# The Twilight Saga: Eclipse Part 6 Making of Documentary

...to effectively execute on that sequence. So for the first time in the movies, we're really seeing vampires run through the woods...
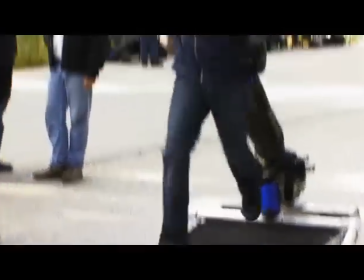263s
...at a speed that is impossible to sort of accomplish with real performers. It's going to, I think, be a pretty fantastic sequence.
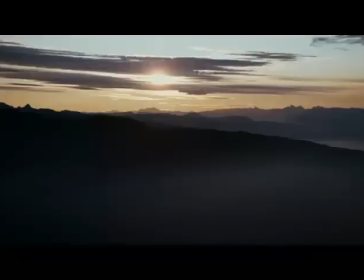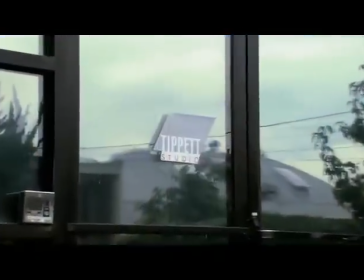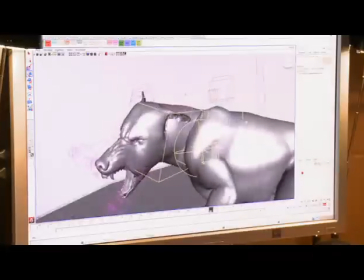281s
On every show, we try and take advantage of the next leap in technology and sophistication. Usually, the first model is basically our beta testing thing, so we're working out all of the issues, mostly in terms of look and dynamics.
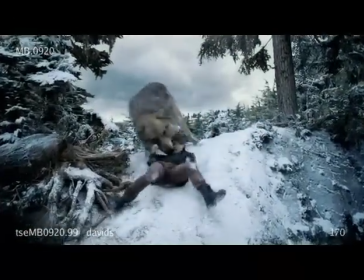298s
The trick, of course, was take the version of what we had on New Moon and turn it into the next version of it.
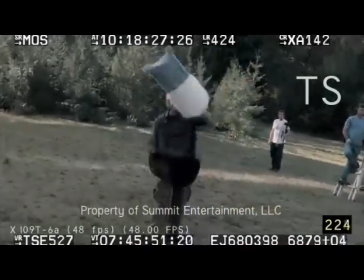306s
I'm Phil Tippett and I'm a visual effects supervisor and wolf wrangler.
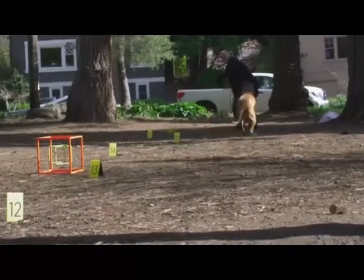318s
You know, when you're doing creatures that people are very familiar with, like cats and dogs, you know, wolves certainly fall into the canine category.
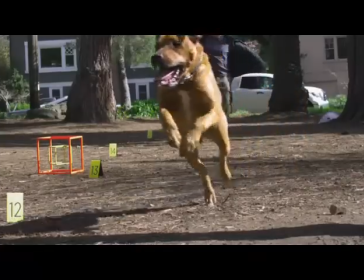326s
So a tremendous amount of effort is put into, you know, studying canine behavior. Wolves act and behave differently than dogs. So my job was to basically rely a lot upon reference. what we had shot
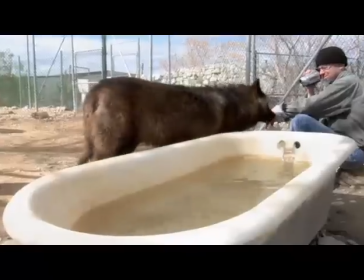340s
when we went down to Wolf Mountain and sat with the wolves for an entire day in their pens.
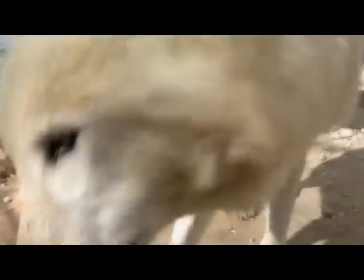347s
The director really wanted to get the wolves looking as absolutely realistic as possible. And that was fine by us and fine by the animators.
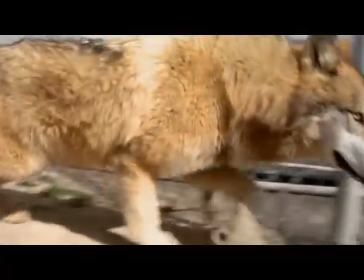354s
We were really excited by that. We wanted an opportunity to really get to the nitty-gritty of the wolves. And find out how that might relate to the characters that we're portraying in the film.
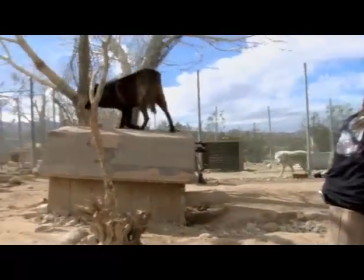365s
And ultimately what we ended up doing was what David called a leaner and meaner wolf.
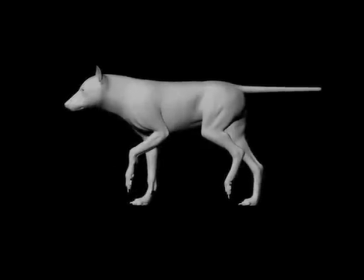370s
We changed the proportions slightly. Giving him a tummy tuck and basically beefing up musculature.
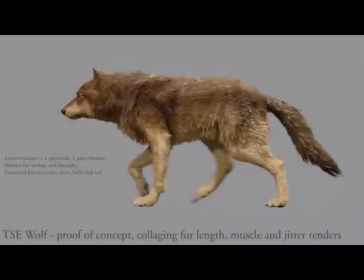377s
And then we shortened the fur a little bit just so that you could start to read that musculature. Then David said, well, what about more and finer fur? We already had millions of hairs on our creatures. So we were like, well, we're not sure we can do that, but we can try.
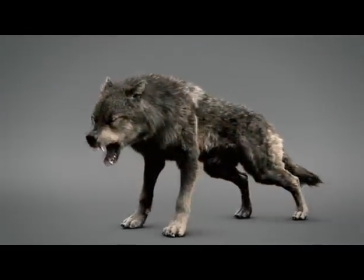396s
We pushed a lot of our technology further than we've ever pushed it on Eclipse. That's the work of our brilliant technical art director, Aaron. There's, like, a groom program that runs on the outside of the wolf, and it grows all the hairs all over the wolf. So it was like an on-the-fly filling in of fur. I think even King Kong only had four or five million hairs on it. We were able to get almost 20.
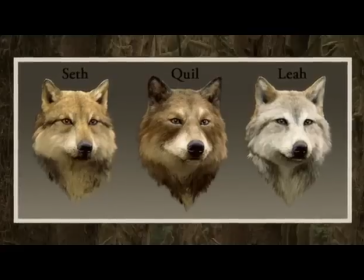417s
The new wolves are Seth and Leia Quill is sort of just another member of the pack.
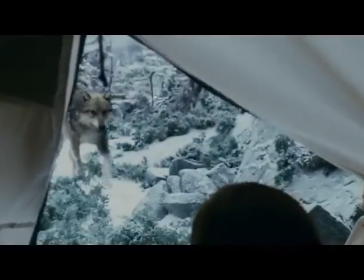423s
He's very similar to the other guys that we've already seen in the last movie. Seth is a much smaller, younger wolf than everybody else.
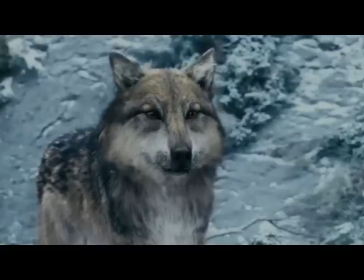430s
So his wolf has a different set of markings. You know, he's a lighter tan-colored wolf.
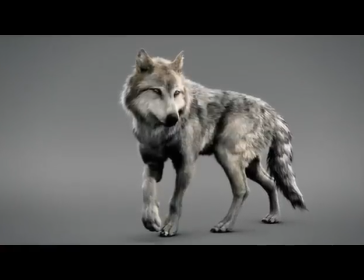435s
Leia is our female wolf, so we wanted to make, like, a cool, sexy wolf that had a non-guy presence.
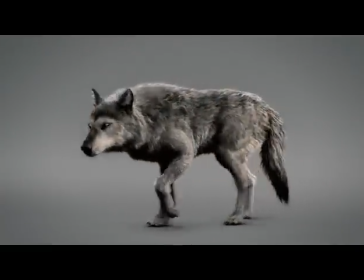442s
You know, and you do that through posing and a little bit of grooming, you know, and just a little bit of shaping of the muzzle.
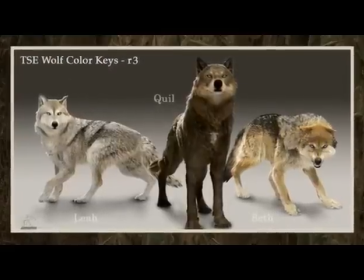447s
Leia is a light gray wolf, And so we pulled some of the coloration from Seth and D'Elia to create that relationship between them. I read this script, and I was like, wow, we're at war. This is gonna be the best.
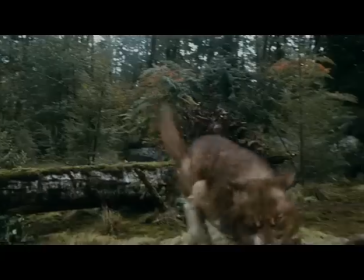458s
I'm gonna be like, I'm gonna be like, you know, Jet Li in this. Oh, wait. Whenever I do anything cool or anything action-oriented, I am a wolf. This movie has its own very unique challenges because of sheer scale. What they had to do with wolves on the last movie doesn't come... It pales by comparison.
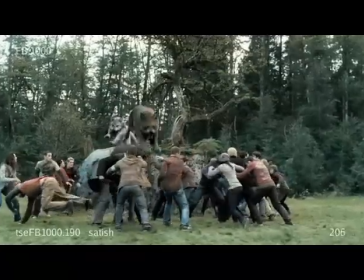484s
The level of interaction is two orders of magnitude greater.
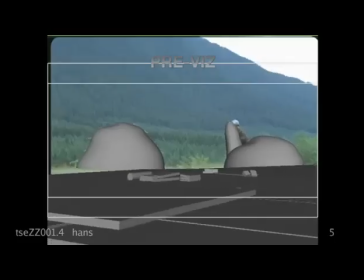489s
Basically, you had to get an eyeline, and now they have to actually jump on each other, bite, roll over, and, you know, somebody dies. It's much more difficult to figure out how to do that.